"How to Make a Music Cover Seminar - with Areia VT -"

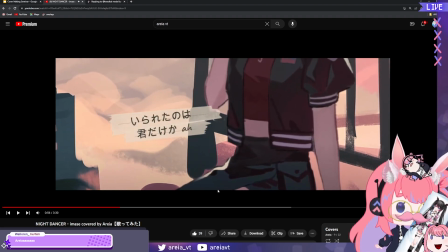[76:17]
I changed the angle from where the picture was moving from like down from the feet all the going up. Everything, just like if you just have like one art and you don't have a lot, you can still make it interesting. Just zooming in one place, having a drag into different section makes all the difference.
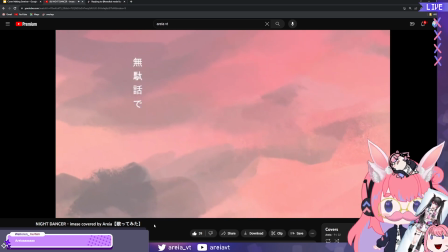[76:37]
Everything is perspective. It's the same art here.
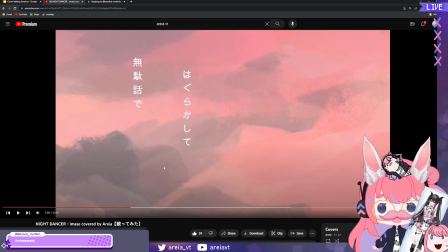[76:42]
I just zoomed into the sky. And then I changed the lyric format where it was horizontal, but now it's vertical.
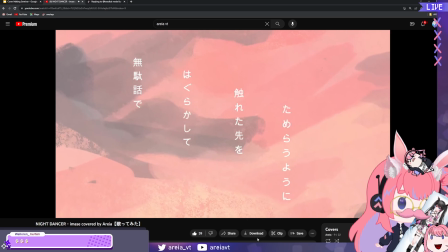[76:53]
And I have it coming in with a different animation. Areia! Yes, Wally!
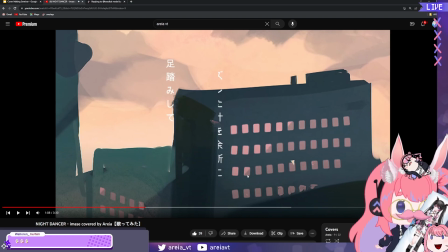[76:59]
And now, look, it's the same art! It's the same art, chat. I just zoomed in a different part of the art.
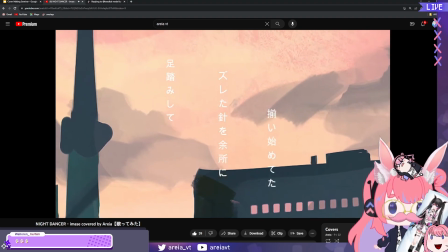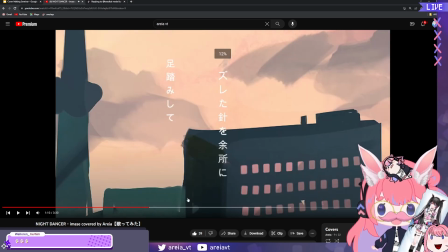[77:12]
That's like a thing that I like to do a lot. What did I just do? Oh, okay, I messed with the volume. Okay.
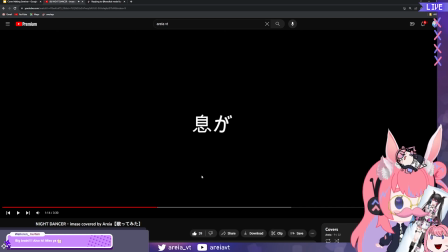[77:24]
Doing a simplicity is nice at times, right? Because what the simplicity does, I'm nerding out on y'all, is that it makes everything plain, right? And then when the next scene comes, you gotta make it super fancy because something like, bam, it's fancy.
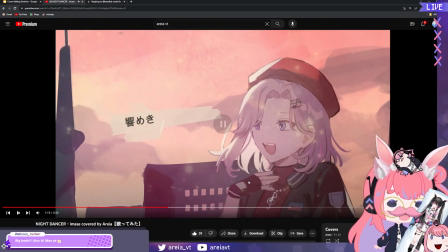[77:42]
Look, it's all fancy now. And that simplicity gives a bigger contrast to make you more excited for the more fancy part, right? Contrast is a magical tool that is awesome.
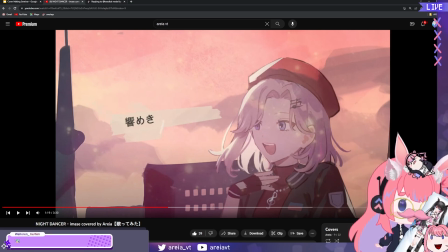[77:58]
Contrast brings so much more vibrancy to things, all right? Also, hi, miss ya. Yeah, me too, Wally. We gotta play Among Us Sussy again soon. We gotta.
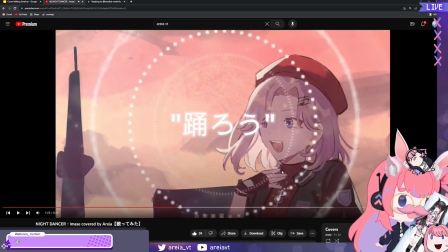[78:13]
I have a different animation for lyrics. I'm changing things up. I'm trying to make it interesting.
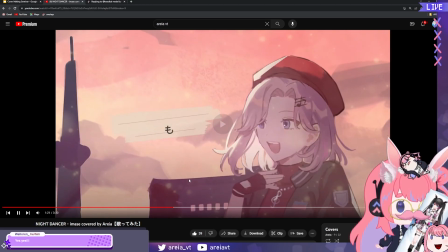[78:17]
Also, you're gonna hear that I changed the mixing a bit. I have a filter on my voice.
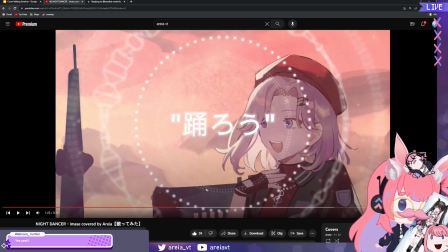[78:24]
It's like a radio filter. Doing subtle touches like that in your audio. Sensible, like, things.
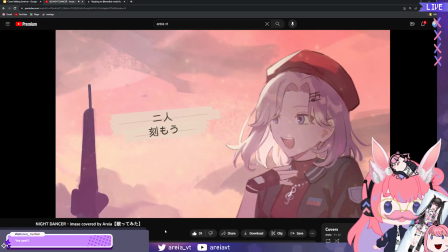[78:34]
I believe they did something like that in the actual original song, too. You're learning so much and you've been here for 3 minutes.
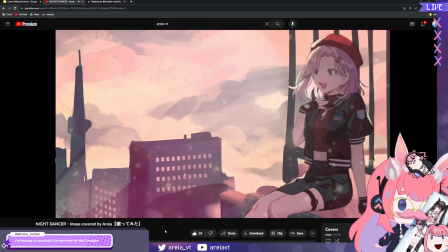[78:41]
Yay, Wally, I'm glad you did. Notice, it's still moving.
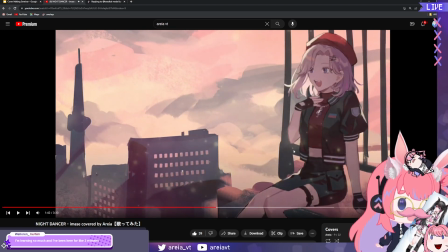[78:48]
I have like an effect, I have like a little sparkly effect on top of the art to make it look like there's like fireflies or something, or like light dancing in the background to make it so that there's always something for your viewer to watch, all right? To be enchanted by. And I want them to be enchanted by the beautiful art that the artist did, right?
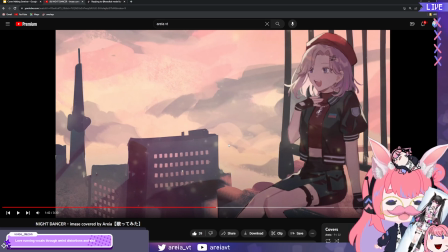[79:06]
You love running vocals through weird distortions and stuff. Yeah, if it's like for like one like instance in a song, it's so good.
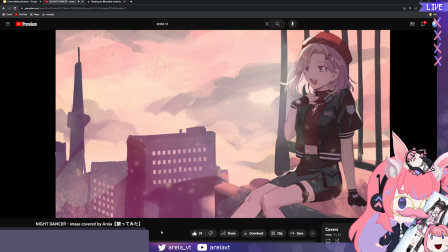[79:15]
I remember there was a conversation I had with Daz where I was asking about EQ. Okay.
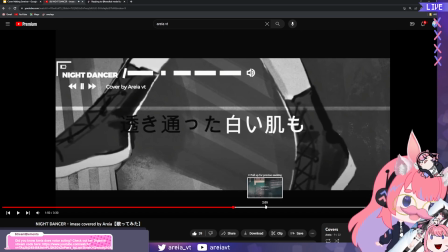[79:21]
Here. Okay. Okay, I did something clever with the words. So, shiroi in Japanese means white. So I put the lyrics in white here and then the lyrics here in black.
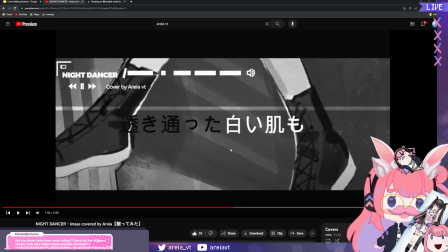[79:35]
So it has a cool contrast. And I put like a monochrome filter. And I put like a little MP3 looking thing at the top left. It's still the same art. I just put different effects on it to make it interesting. And the reason I had this inspiration was just because I was understanding what the words of the song were.
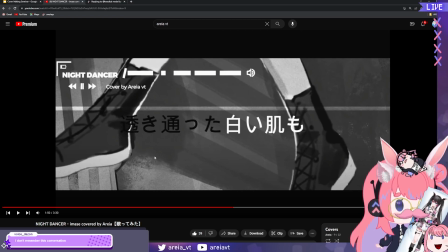[79:52]
And also since the song changes in mood completely, I wanted the visuals to change completely too. You don't remember this conversation, Daz? It's okay. It's been years.
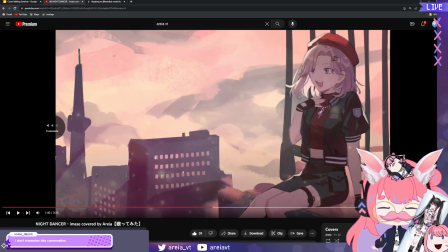[80:00]
It was like during the time when I think it was the Genshin collab, the song collab.
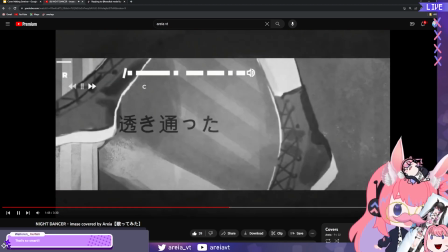[80:08]
The wind tells you. Changing the mood. I put film grain as well.
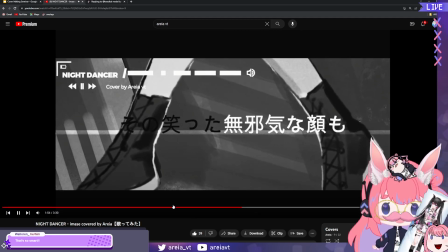[80:14]
If you see the little grain. That's so smart. Thank you. I put like a little video glitch too.
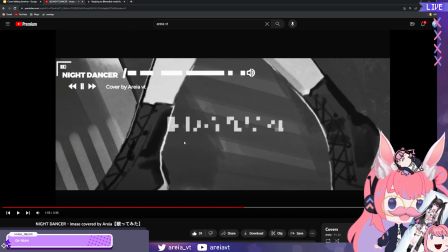[80:20]
And then since okay, this transition here.
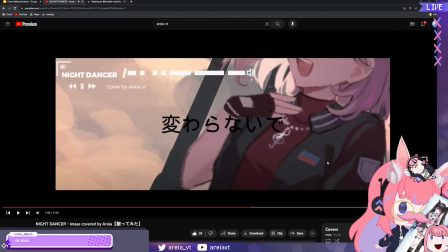[80:30]
Notice how I glitched out the lyrics as well, and then I did a transition where it looks like it's blinking, and then I changed the scene completely so it's not monochrome anymore, so that it gets like a cool like woo, like a woo. And I made the background of the art spin because it sounds like the music goes like a drop.
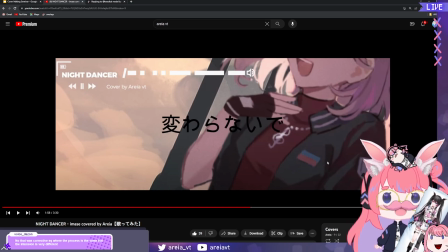[80:47]
So I wanted, it kind of sounds like you're dizzy. So I wanted, like, you know when you're dizzy and everything spins?
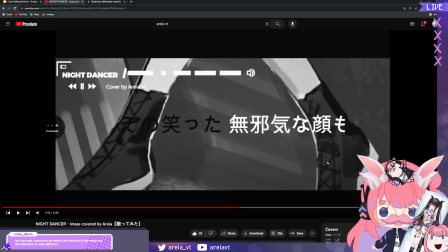[80:53]
I wanted to give that effect. Oh, I'm nerding out on you guys. That's corrective EQ.
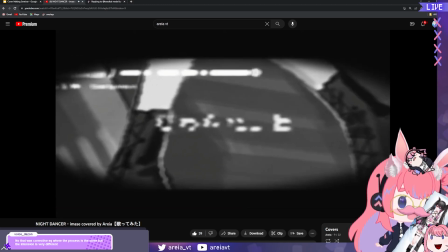[81:00]
Ah.
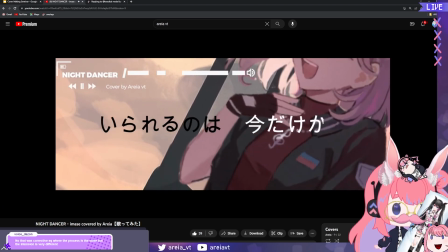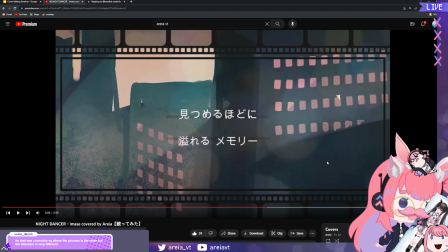[81:10]
Okay. Similar thing to something we saw before, except I slapped on a frame, a dynamic frame where it looks like it's in the video. All this is available in Filmora, by the way.
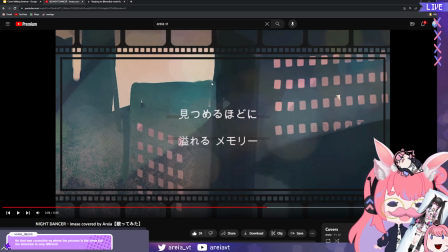[81:21]
If you want to support Filmora, it's like $15 a month kind of thing, but it's a good investment, I think, if you're into this. Reminds me of the Godsey Zombie from EGN, where the same art in the same spot, but just cracked down. Yeah, it's a similar concept.
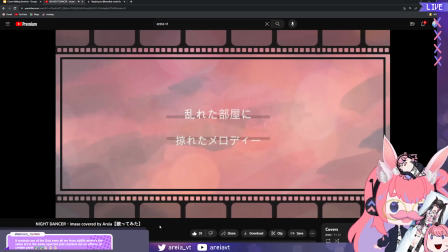[81:41]
Notice that the font in the song is basically all the same, but what I just made it interesting was like having it with like black lines in the background or something.
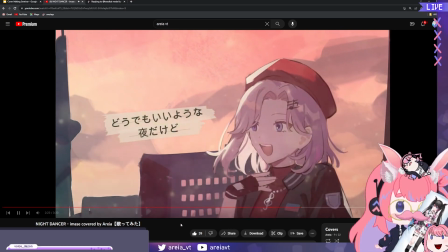[81:52]
And then I bring back the chorus format that was here before.
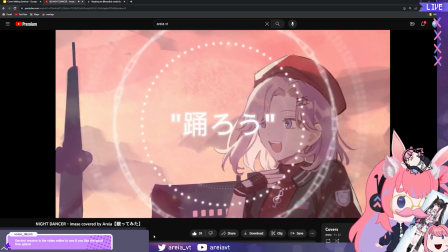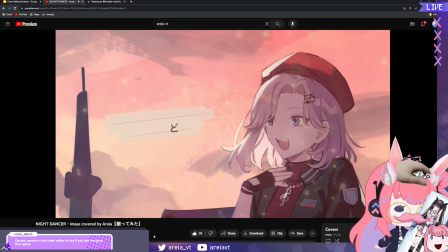[82:02]
Intentional voice cracking.
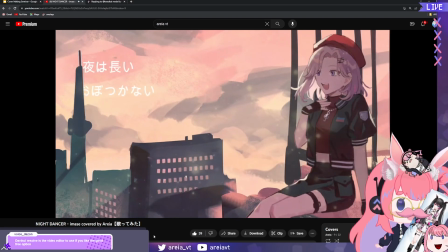[82:06]
DaVinci Resolve is the video editor I use. Oh, it's a free option. Nice. If you have recommendations, go ahead and drop it.
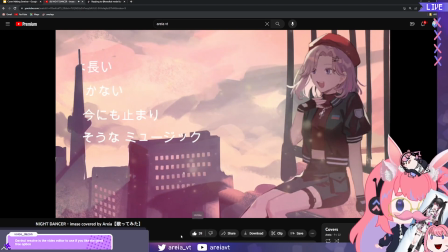[82:14]
Thank you for head pats.
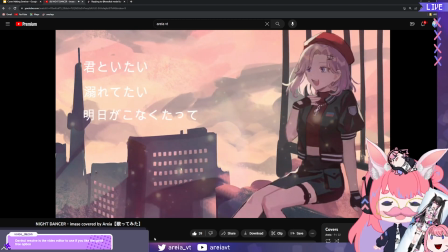[82:18]
Just changing the perspective of where you're looking from the same art makes so much of a difference.
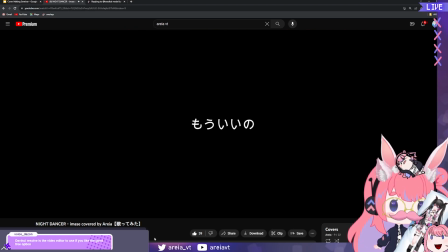[82:24]
Bring back simplicity.
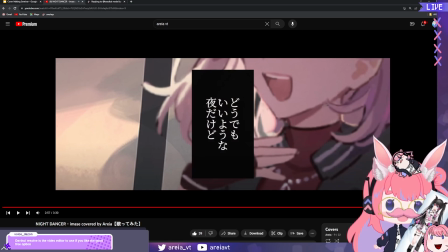[82:27]
And then I added a thing where it's like different font, but it still fits the mood in like a black frame. And this time the text is white.
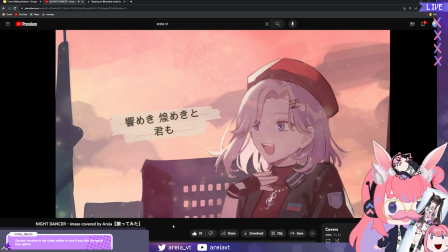[82:39]
And back to the fancy stuff again. The simplicity contrast is back.
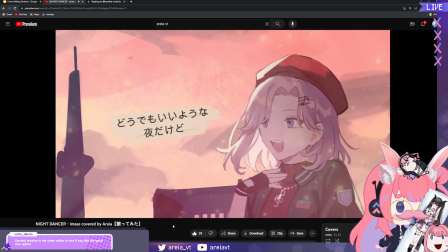[82:45]
Good tool to use.
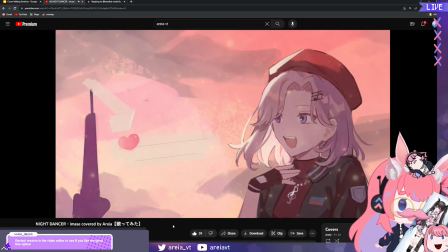[82:48]
When the song is in a simple part, I added a heart because I felt like being cute.
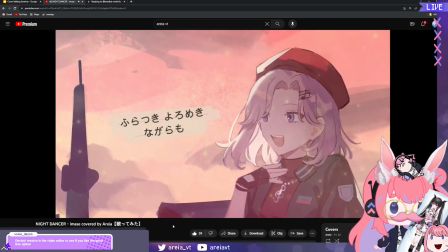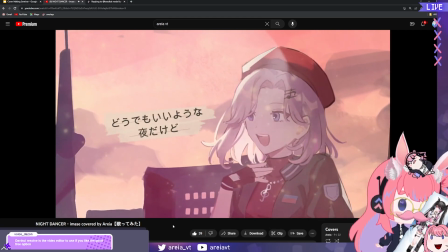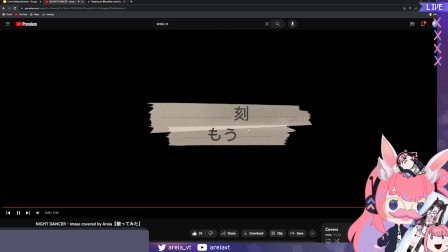[83:05]
I wanted to keep the tape thing because it was like a theme throughout the whole song in the background.
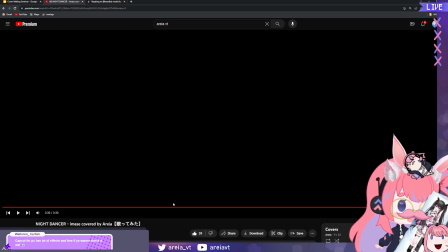[83:10]
So that was Night Dancer's MV. Now, Idol was very different. CapCut for PC has a lot of effects and free if you want to check it out. Yes! Chat, if you don't know any video programming programs, you know, don't know what to use, please check out all the things that chat is recommending.
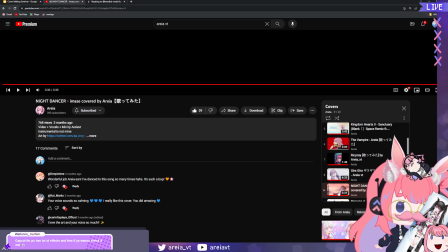[83:28]
There's a lot of free resources out there for you to use.
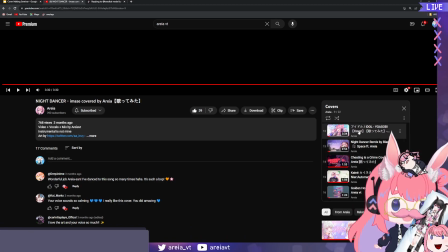[83:33]
Okay, I edited this one myself too.
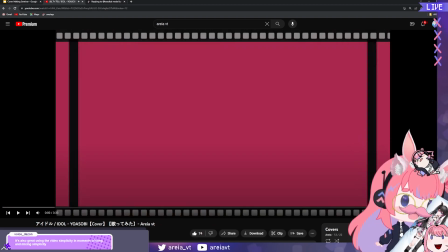[83:40]
Okay, the only thing is that this was for my anniversary stream, I believe. So I happen to have a collection of various types of art of my own VTuber.
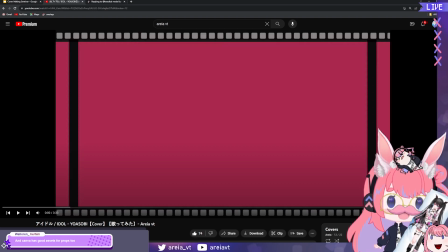[83:54]
So this might not be viable for everyone, but if you still want like inspiration for like your things, go for it. And look, this one, I started off with something simple because even though the song starts off strong, I wanted to give a variety in this.
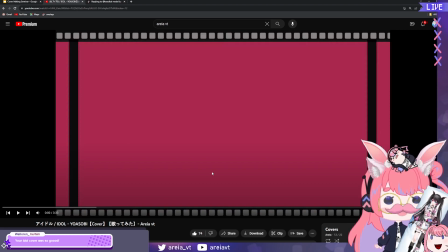[84:11]
But for this song, I'm gonna do less of an MV analysis and more of the audio analysis. Now, Idol is from the Oshi no Ko anime, if you don't know, but you probably do.
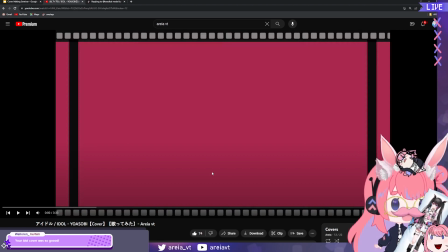[84:26]
The idol concept in Japan, a lot of idols in Japan, especially the girls, are more the cutesy kind, right? Is that a docu of Lily?